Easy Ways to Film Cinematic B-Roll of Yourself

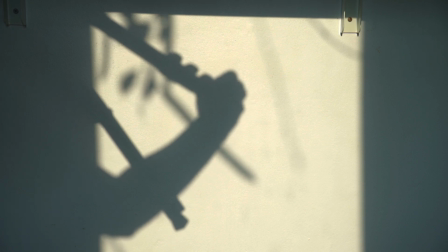It always starts like this.
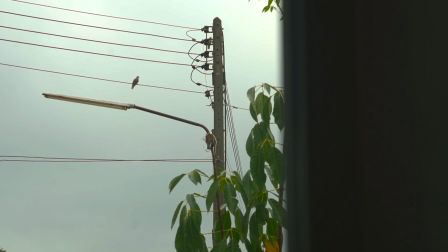No fancy setup, just the quiet sound of your surroundings and the idea that you can't stop thinking about.
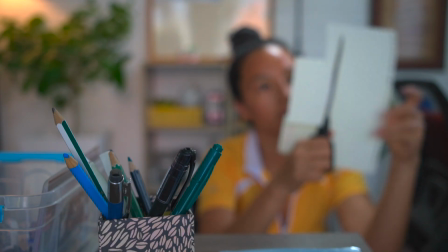Just because all you have is an idea, a story you want to share,
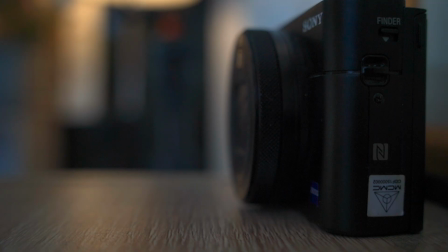a tripod, a pocket camera, and you.
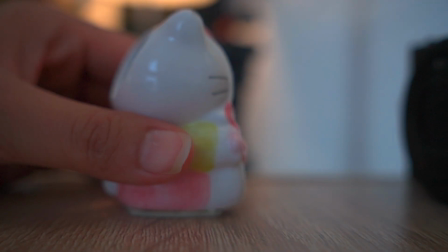Yes, this is you, just you.
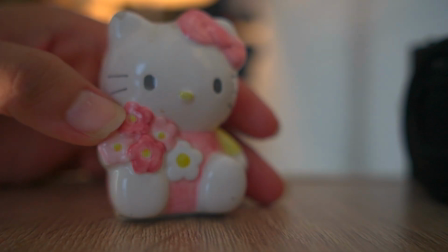It doesn't mean that you cannot achieve aesthetic or cinematic B-roll shot.
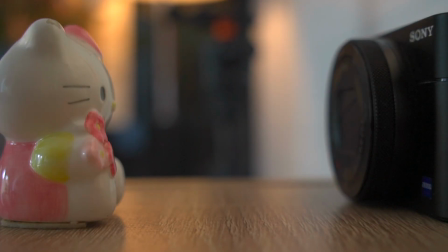Okay, let me show you. This is just a piece of paper.
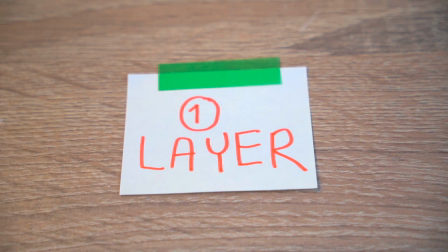Nothing wrong with that. It just looks quite flat.
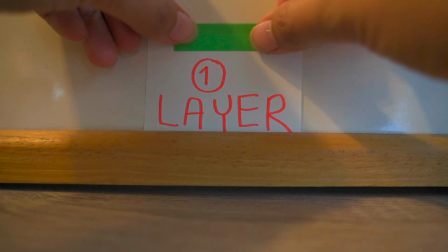Now, this is still a piece of paper, but when you put yourself partially in the shot,
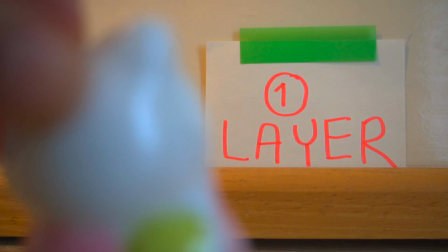in front of that piece of paper, suddenly the shot feels deeper, like you could even walk into it.
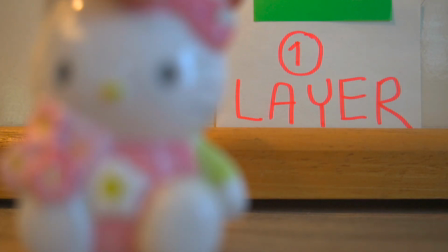Your body now becomes the foreground, closest to the camera, and the paper becomes the background.
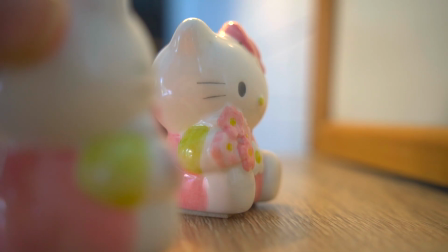This layering does more than just add depth. It adds to cinematic storytelling as well.
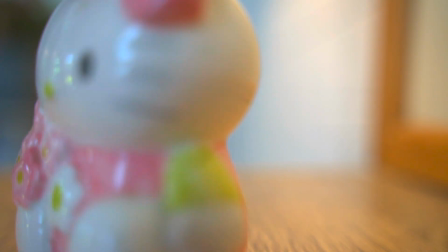Let's say, okay, you are out of the frame. The paper is still there.
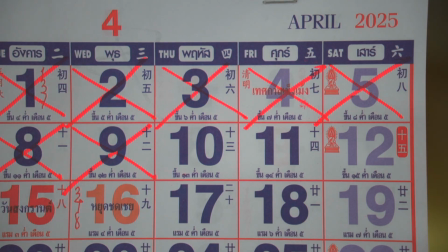See here, without you in the frame, the shot just gives information.
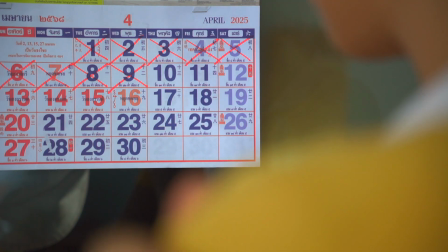But when you show up in the foreground with a small movement, now you are adding feeling to the shot.
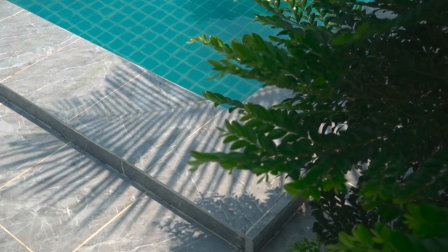Feeling is a big part of a story. And you can apply this layering in so many ways.
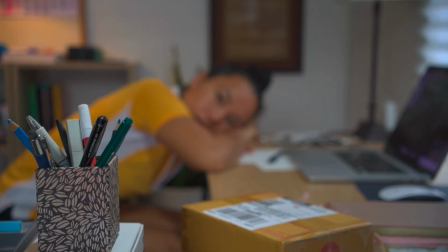For example, placing an object in the foreground, like this pencil holder.
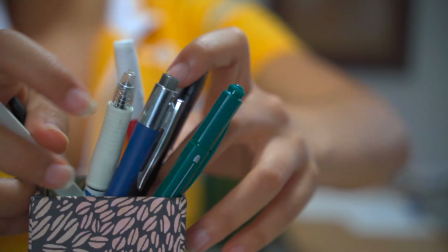This is not here to just add to the foreground. It can also tell a story.
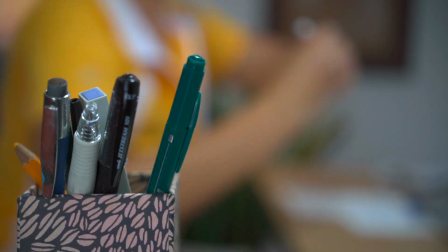You are about to draw or write something important.
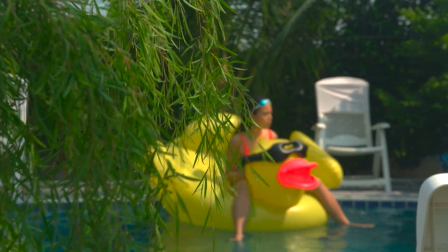Or take this, plants sweeping in the wind in the foreground. It doesn't just add ambience.
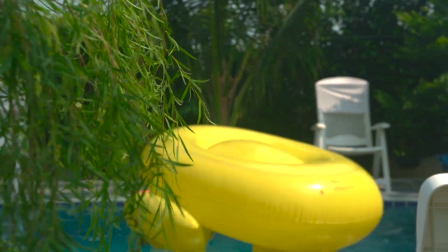It also makes the shot feel more alive, more intense.
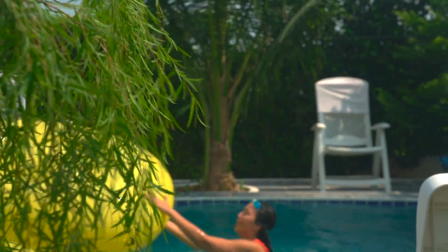So, by using foreground elements,
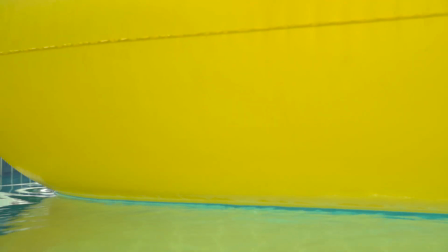you are giving an audience more clues about the story and how the moment feels,
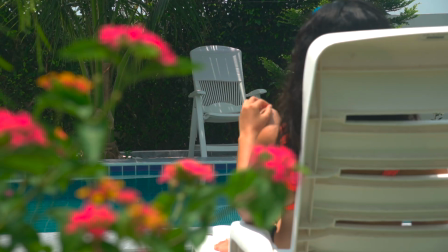without saying a single word.
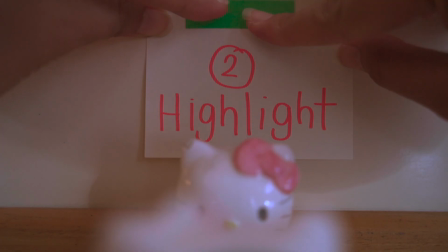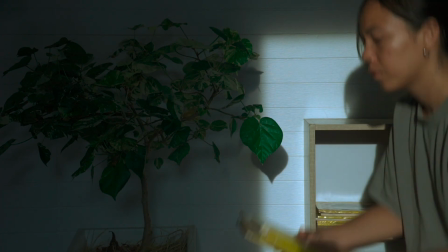When you tell a story, it's not only about showing everything,
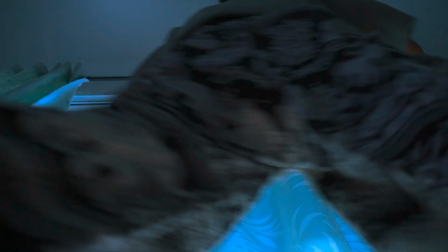highlighting, emphasizing what matters most in that moment. It's just as important.
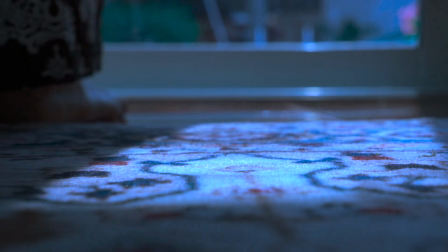For example, with lighting,
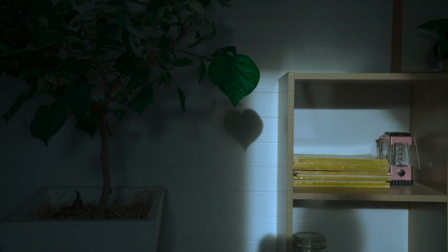when natural light fills certain parts of the room, it creates a contrast between bright and dark areas.
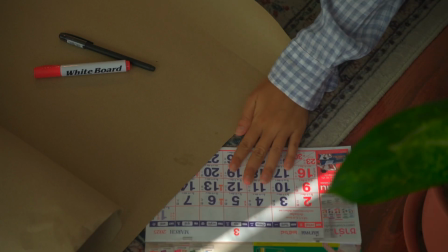The bright area immediately catches your attention, right?
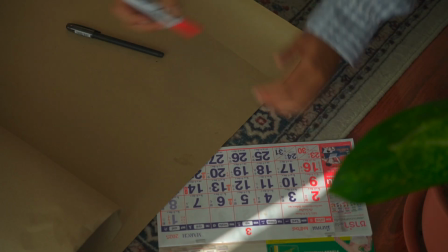And that is how you can highlight what matters most in that moment, the key details.
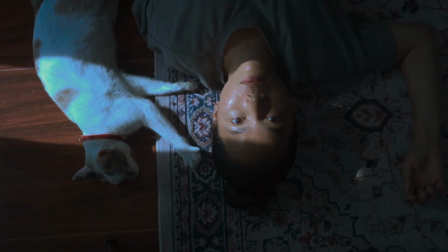So, the brightest area makes the subject easier to see and stand out even more because of the contrast between light and dark.
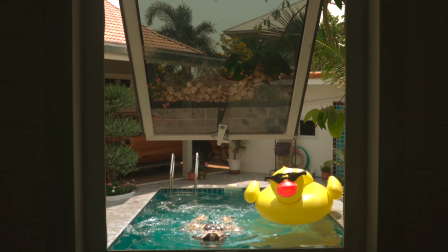Not only lighting, but you can also use lines and shapes to highlight yourself,
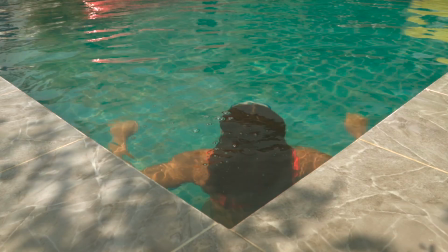to emphasize yourself as well. For example, here, position yourself at the apex of converging lines.
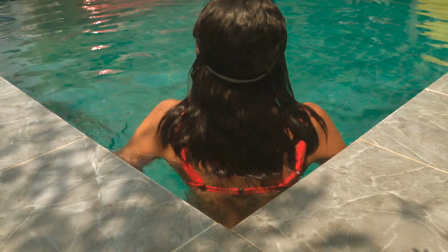When you are here where the lines meet, you stand out even more.
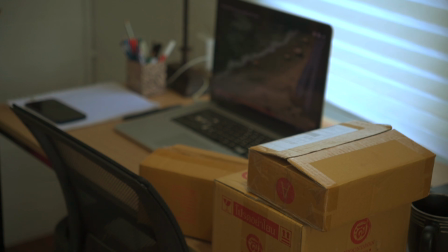Different shapes can also add cinematic composition and help emphasizing you.
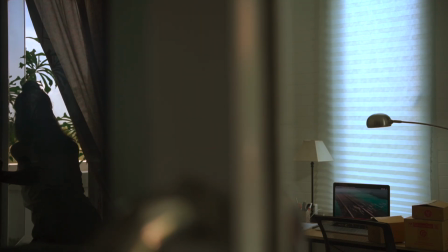If you look around your environment, you will notice different types of shapes.